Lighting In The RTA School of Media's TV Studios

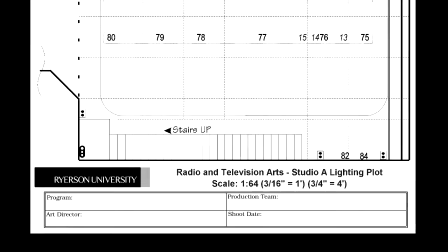So what we're going to do here is take the Studio A floor plan, and we're going to put a simple interview set on the floor plan, and then we're going to light it.
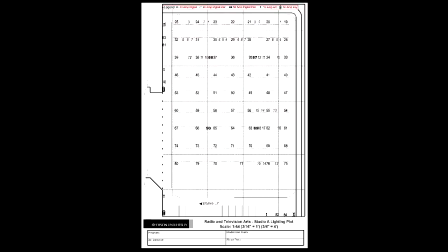Obviously, you can extrapolate what we're going to do here to a set as complicated as you want to put in the studio. And I guess we have to ask ourselves, where are we going to put the set pieces on this floor plan?
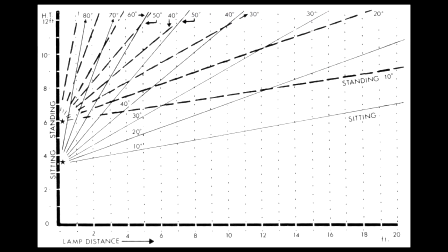So let's have a look at Gerald Millerson's wonderful drawing here in terms of lamp distance.
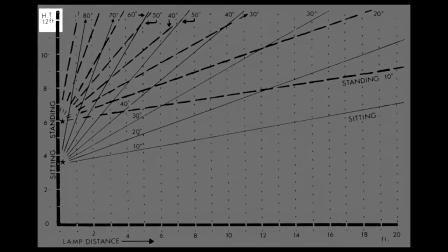And you'll notice that for a 12-foot grid, or at least a light that's about 12 feet in the air,
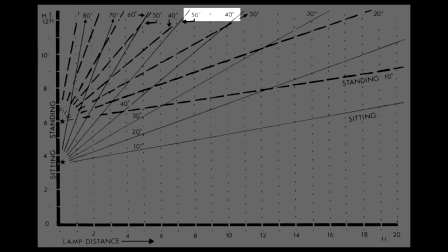a 45-degree angle, which of course is the recommended angle to put light down on somebody,
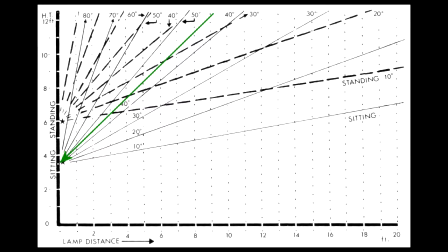in a sitting position, is going to fall right about here. Well, where is here? Let's just draw a little arrow down to the bottom. And the distance that the lamp has to be from the person who is sitting with a 12-foot light fixture, 12 feet up in the air, is about 9 feet.
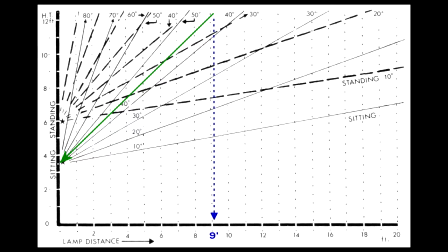So that means that we want to put our fixtures roughly 9 feet away from the people on the set.
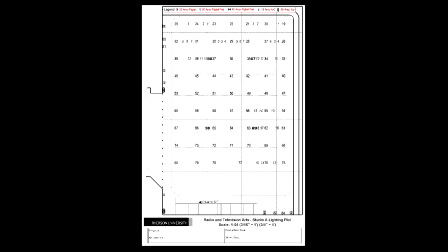Let's go back to our floor plan for a second, and let's count up 9 feet away from the back of the psych,
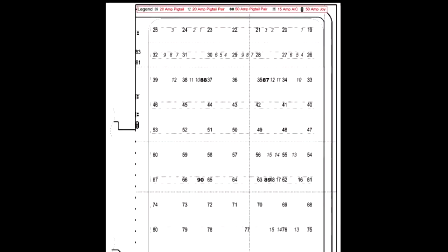because if we did want to hang a light on the back grid bar at the back near the psych,
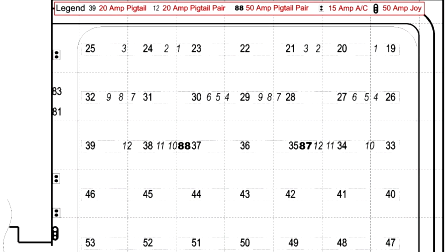we'd want the set about 9 feet away from the cyclorama. So here's our starting point here. And this is 4 feet up. Obviously, as you'll remember, the grid bars are 4 feet away from each other. And that's 8 feet up. So we need to go just a little bit more. 9 feet's where we're supposed to be.
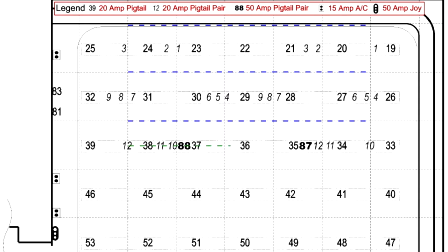Let's just go up a little bit more. Let's make it 10 feet. So there's the 10-foot mark right there. That's where we will put the people who are sitting in the chairs. So I'm just going to put an arrow over there on the left-hand side just to indicate that, because we're going to use that as a guide while we put the set pieces on the floor right now.
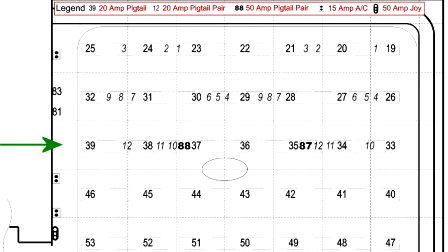The first thing I'm going to put in here is a table. It's an oblong oval sort of table. It's 4 feet long and about 2 feet across.
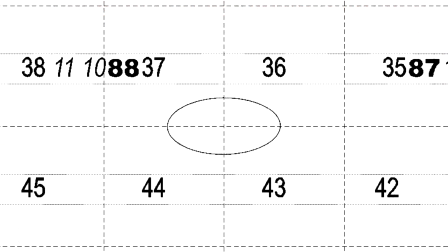And I've drawn it to scale because I know the scale on this floor plan, each one of those grid bars is 4 feet. So I was able to draw a table that was roughly 4 feet long and 2 feet in the other dimension.
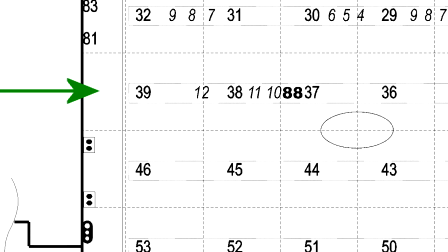So we'll put the table just ahead of where the people are going to sit. My little arrow shows me where the people are going to sit.
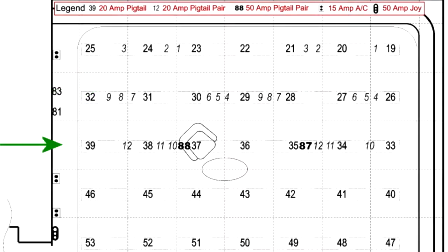So I'm going to put that table just in front of them. I'm going to add the first chair on the left here, and you'll notice I have left enough leg room for the person to sit.
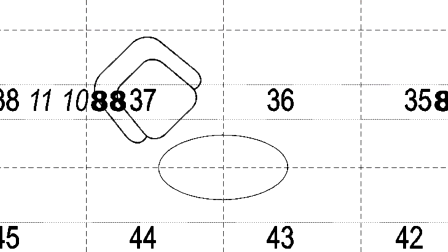Not right next to the table, but perhaps, but because that chair is on a 45-degree angle, by the time that person kind of curls over and looks at the other person, their legs are going to be on the left-hand side of the chair,
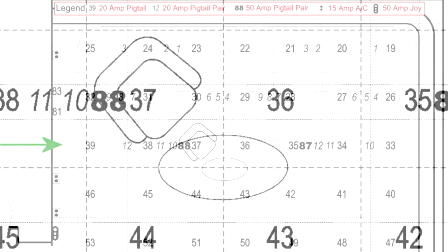and there's probably a good foot of space in there. So we don't want them too close to the table, but we don't want them miles away from the table either.
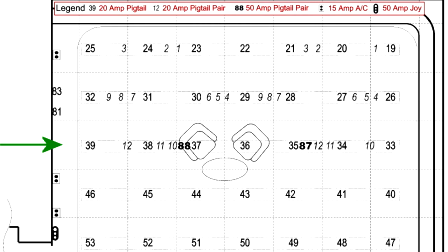And we'll just add in the second chair here, and we want them equidistant apart from one another, 45 degrees, so they can look each other in the eye as they carry on the interview conversation. And that's our basic set. Let's add a little bit of extra decoration to the set. I'll put a plant up here. This plant's about 4 feet in diameter because it's bushy and it bushes out around 4 feet around.
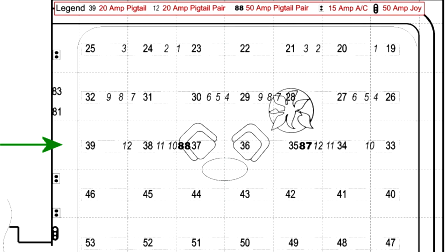And we'll kind of just put it behind one of the chairs just to make things a little bit prettier. And if I add a second plant here, I don't know, it kind of looks like too much like people sitting between two ferns. So let's get rid of that one plant and just go with the one plant on the right-hand side.
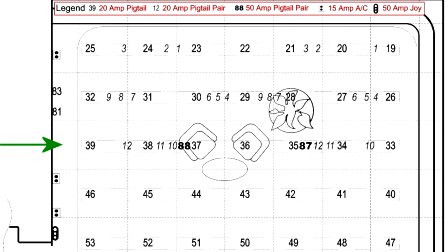So there's our set piece, and now at this point I can get rid of this green arrow that was our reference guide. That was just for us to give some perspective to where things should sit on the set. And that's our set on the floor right now.
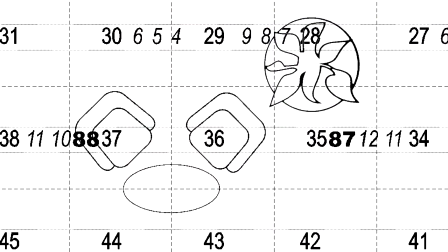Very simple, very straightforward. And now we're going to go off and light that set. Now, what do these fixtures look like?
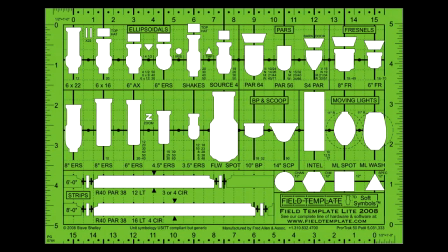Well, there's a standard template that's used for what lighting fixtures look like in television lighting, and it looks something like this. This is an old school plastic template that you would actually put down on your floor plan and just trace inside these little holes for these various symbols.
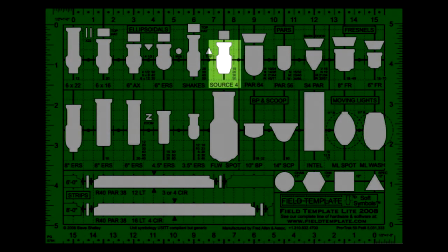We're going to use the one that says Source 4 on the top row in the center. That's our ellipsoidal projector spotlight, and we're going to use that for a couple of things a little bit later on.
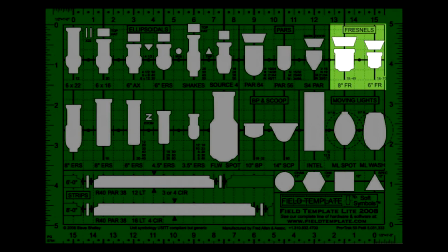Over on the right, you can see we've got Fresnels. That's the standard workhorse light that we use in television, and they throw a fairly sharp shadow. They're a focused light, so we're going to use those. And then on the second row, you see a thing that says BP and scoop.
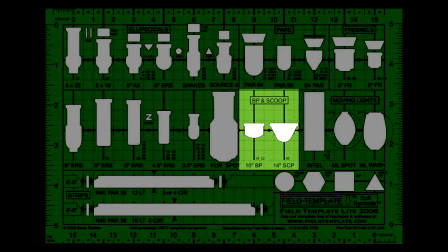These are soft lights. We're going to take a 10-inch broad light. We're going to use that as the fill light.
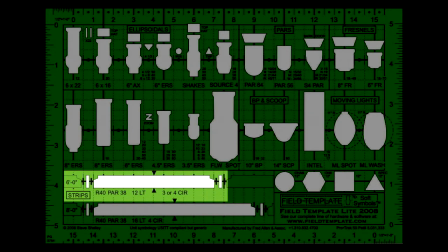Further below the BP and the scoop section is a thing that says strips. Those are strip lights. We're going to use a couple of those for psych lights.
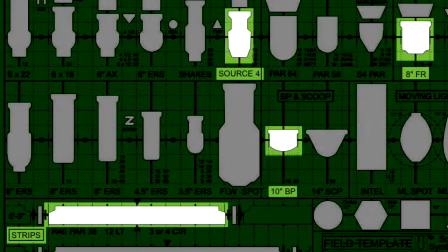So you can see there's four fixtures we're going to use off this template.
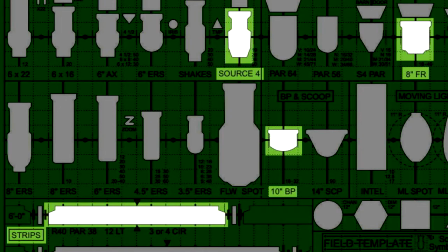The Source 4 for some highlights, the Fresnel spotlight on the right-hand side that we're going to use for basically our key lights, and we're going to fill in with that broad scoop fixture halfway down the template. And I'm also going to use those psych strips down at the bottom to light up the cyclorama with a solid color. So let's dig in. So let's go back to our floor plan for a moment.
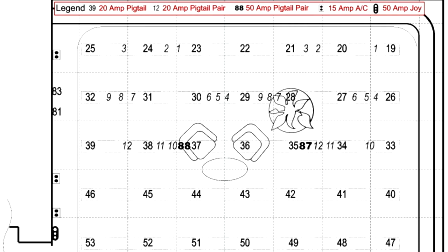And you can see that I'm going to need to put a Fresnel light about 9 feet away from the person on the right. So 9 feet away is about as long as that arrow is right there. And I'm going to have that Fresnel light do double duty.
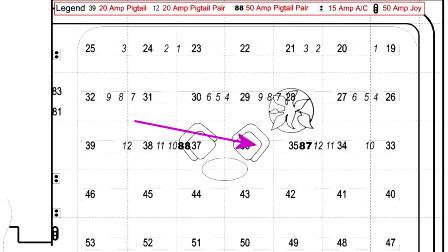I'm going to use it as the key light for that person, and I'm also going to use it as the backlight for the other person as well. So there it is in place, and it'll be able to light the backlight and the key light of those two people. Well, if I've got one on this side, clearly I can put one on the other side that does exactly the same thing, except in the opposite direction.
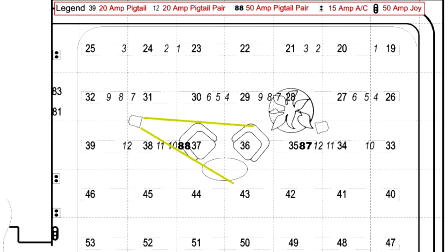Now I'm going to draw in a couple of rays of light here, and as I do that, you can see that that one Fresnel light is indeed going to do two things. It's going to be the key light for the person that's farthest away from the Fresnel, and it's also going to serve as the backlight from the person who is more close to the Fresnel. And if I draw in the rays for the other light, you'll see exactly the same things happening, except opposite.
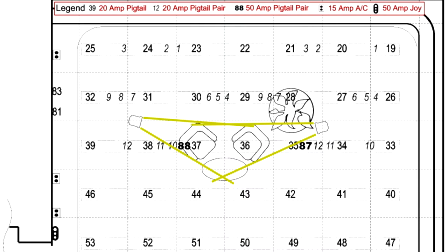It's going to be the backlight for the person closest to it, and the key light for the person who is furthest away. So there's my key light and my backlight with just two lights. We've saved a couple of fixtures already. Let's add in the fill light.
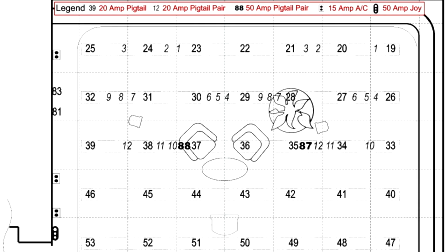Now, I said I was going to use one of those broad lights, and ideally it should be about 9 feet away from the two people. And if the broad light is very strong, if it's a very powerful light, I can get away with using one broad light, as you see here. However, these things tend to have a fairly quick fall off. They're lovely soft light. They do a wonderful job filling in on people's faces.
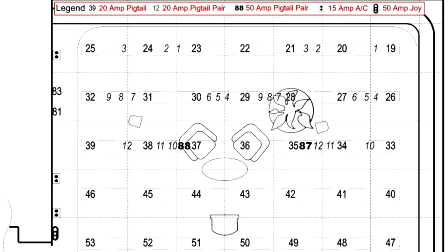But the fall off on that light is fairly quick. The light dims quickly away from the fixture. So what I'm going to do in this case is I'm actually going to use two of these broad lights, one for each of the individuals that are on the set. So I still have a little bit more lighting to add, although right now I've lit the people who are sitting in the interview fairly well.
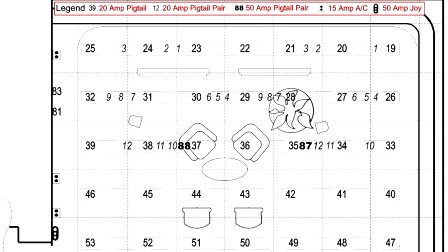The first thing I'm going to add are these cyclorama lights. I'm going to put them near the back. They can be quite steep. They don't have to be 9 feet away from the cyclorama because it's not a person. It's just a big flat white wall. So I'm going to put them only about 4 feet away from the cyclorama. I'm going to point them down. I've got two strips there which should cover a fair bit of the cyclorama.
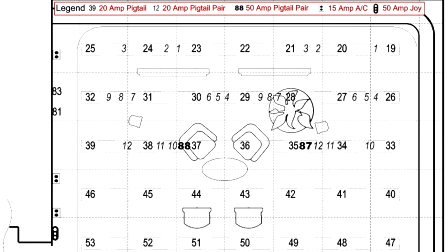So I should be able to wash the background cyclorama with a nice big solid color of light based on whatever color gels I put in those cyclites or those strip lights. But a basic colored wash is kind of boring, so I'm going to add a pattern projector here, one of the Source 4s, and I'm going to put it through a cookie, and it's going to put a nice pattern,
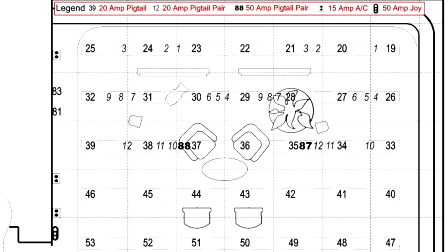some kind of stripe or streak, or maybe some clouds or something gentle on the backdrop.
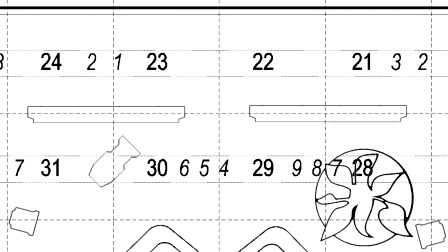So now I've got the solid color from the cyclites that are now being broken up by this white light of this soft pattern that I'm putting through the pattern projector.
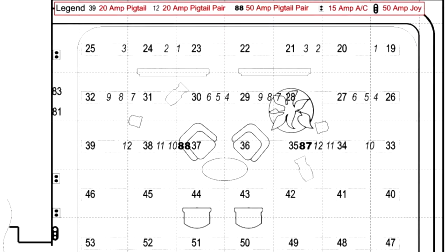I'm going to use another pattern projector to light the plant on the ground. Again, you'll notice it's quite steep.
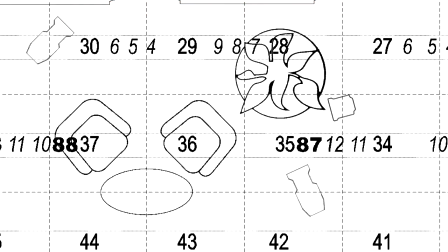It's not 9 feet away. But what that does is that puts some really nice shadows on the plant. The leaves of the plant drop shadows on the leaves below it on the plant and so on. So it actually adds a nice little three-dimensional effect to the plant. So you don't have to put that light so far away. But now that plant's going to have a lot of detail in it.
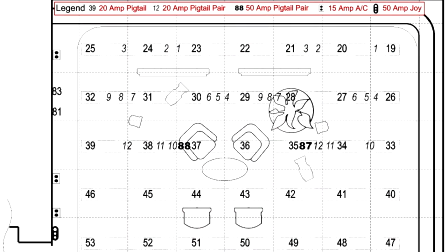At this point, I've now lit the set. I've got the fixtures in place on the grid. But you'll notice something as I've put all these fixtures on the grid. They are all actually on the grid lines themselves. This is where they're all going to hang on the grid. And if I add the grid lines to it, just to make the point, you can see that they are indeed all hanging on grid lines.
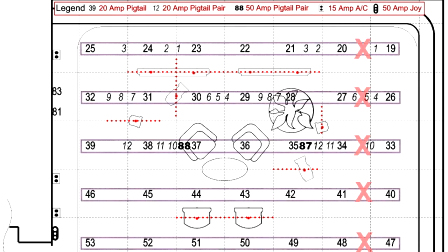Now, this is an important thing to remember. Do not hang your lights on the boxes where the pigtails come out.
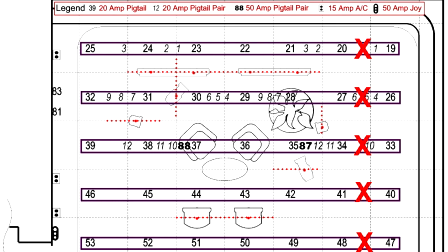Those are not places to hang lights. Lights go on the grid lines, and the pigtail bars are how you're going to get your electricity.
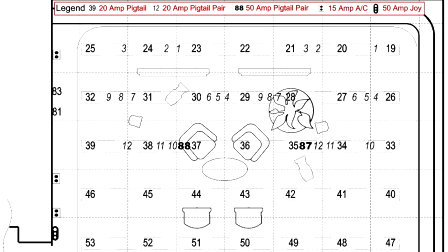So having said that, the last thing that we have to do is we actually have to plug these fixtures into different pigtails.
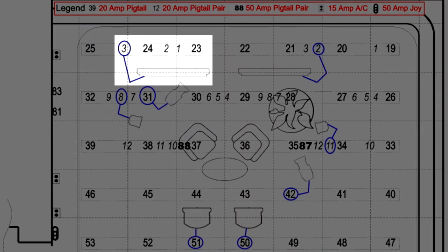So I'm going to plug in the left cyclite on pigtail number 3. I'm going to plug the right cyclite into pigtail number 2.
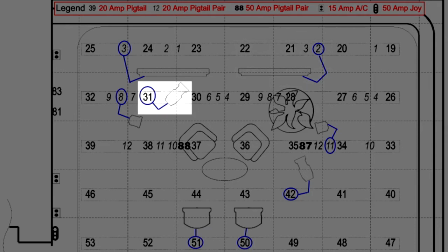The pattern projector that's going to project that pattern into the cyclighting, pigtail 31. The one backlight key light will be in number 8.